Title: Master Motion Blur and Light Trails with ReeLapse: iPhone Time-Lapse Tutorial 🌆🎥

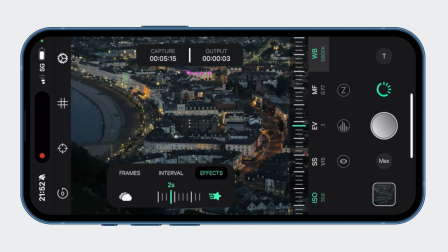So I go for 2 seconds here, which I chose based on the speed of the cars moving around town.
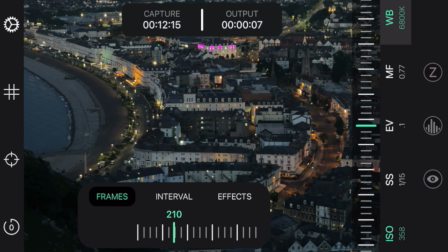The cars are moving very slowly. They're going 10, 15, 20 miles per hour, sometimes even slower than that. And the slower the light source is moving, then the longer you can get away with your light trails. Whereas if these cars were moving 50, 60, 70 miles per hour down a carriageway,
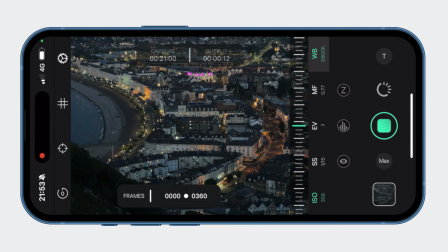then you want like 1 second, half a second, something like that. So 2 seconds here, and you'll see how this compares to 10 seconds a little bit later on.
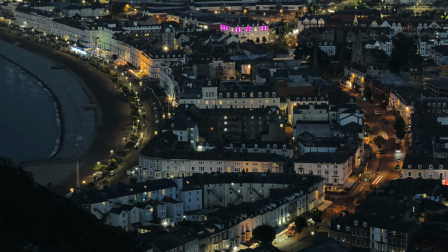Remember though, this is how not to do it. You can see the time lapse gradually getting darker as time goes by. Well, the light trails look great though, but at 2 seconds at this speed,
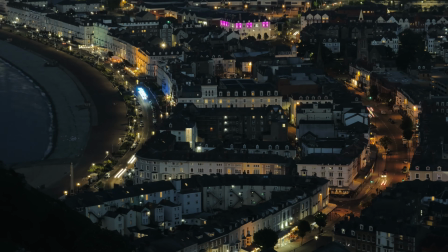the trails look more like wisps of light rather than trails of light.
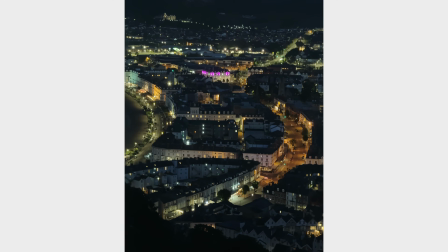And this is another 2 second example.
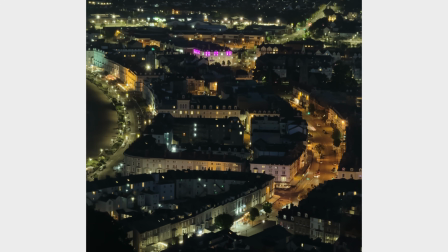And next I've got a 10 second example, but I made a mistake here.
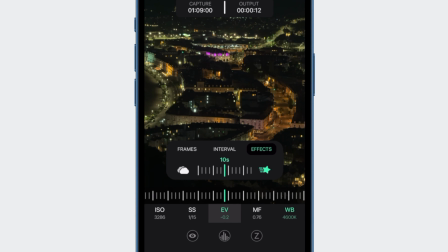I brought the EV down for some reason. I don't know why. I should have brought it up, because the buildings in the middle and around town are too dark for my tastes.
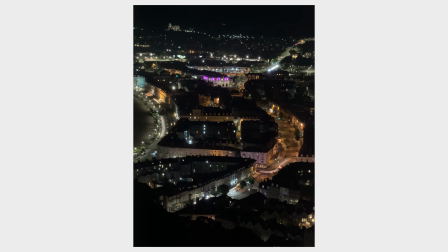I would have liked much more even exposure, and you can see just how much faster things appear to be moving when you choose 10 seconds,
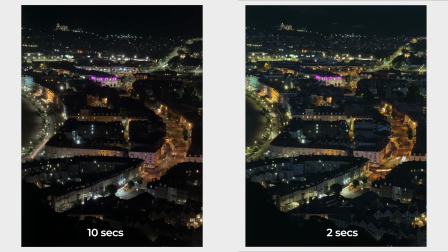at least with the cars at this speed.
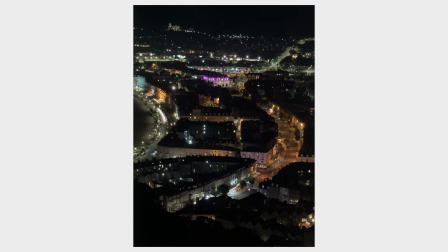And even though they do appear to be whizzing around town very, very fast, I actually prefer the look of the light trails at 10 seconds.
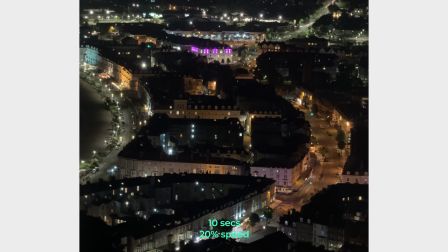They're actually proper light trails rather than little wisps of light. The wisps look good, but I prefer the trails. So that is the light trails and motion blur part of these ReeLapse series of tutorials.
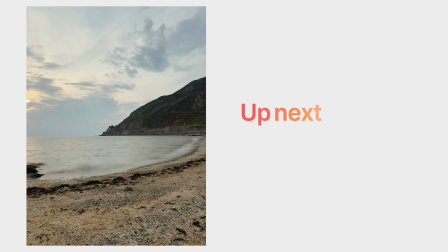This is part 2. This video joins part 1, which was getting started, and part 3, which is motion lapses and hyperlapses.
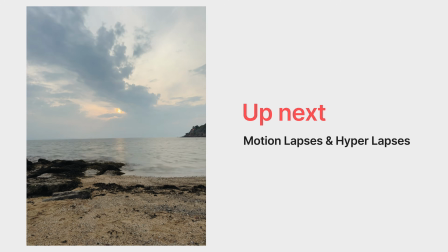Very, very cool stuff. So I hope to see you there. It's where you capture time lapses while you are moving intentionally. Very, very nice. And it goes more smoothly than I just did there. So that's great. Thanks very much for watching. Hope you found this informative, and I'll see you in the next one.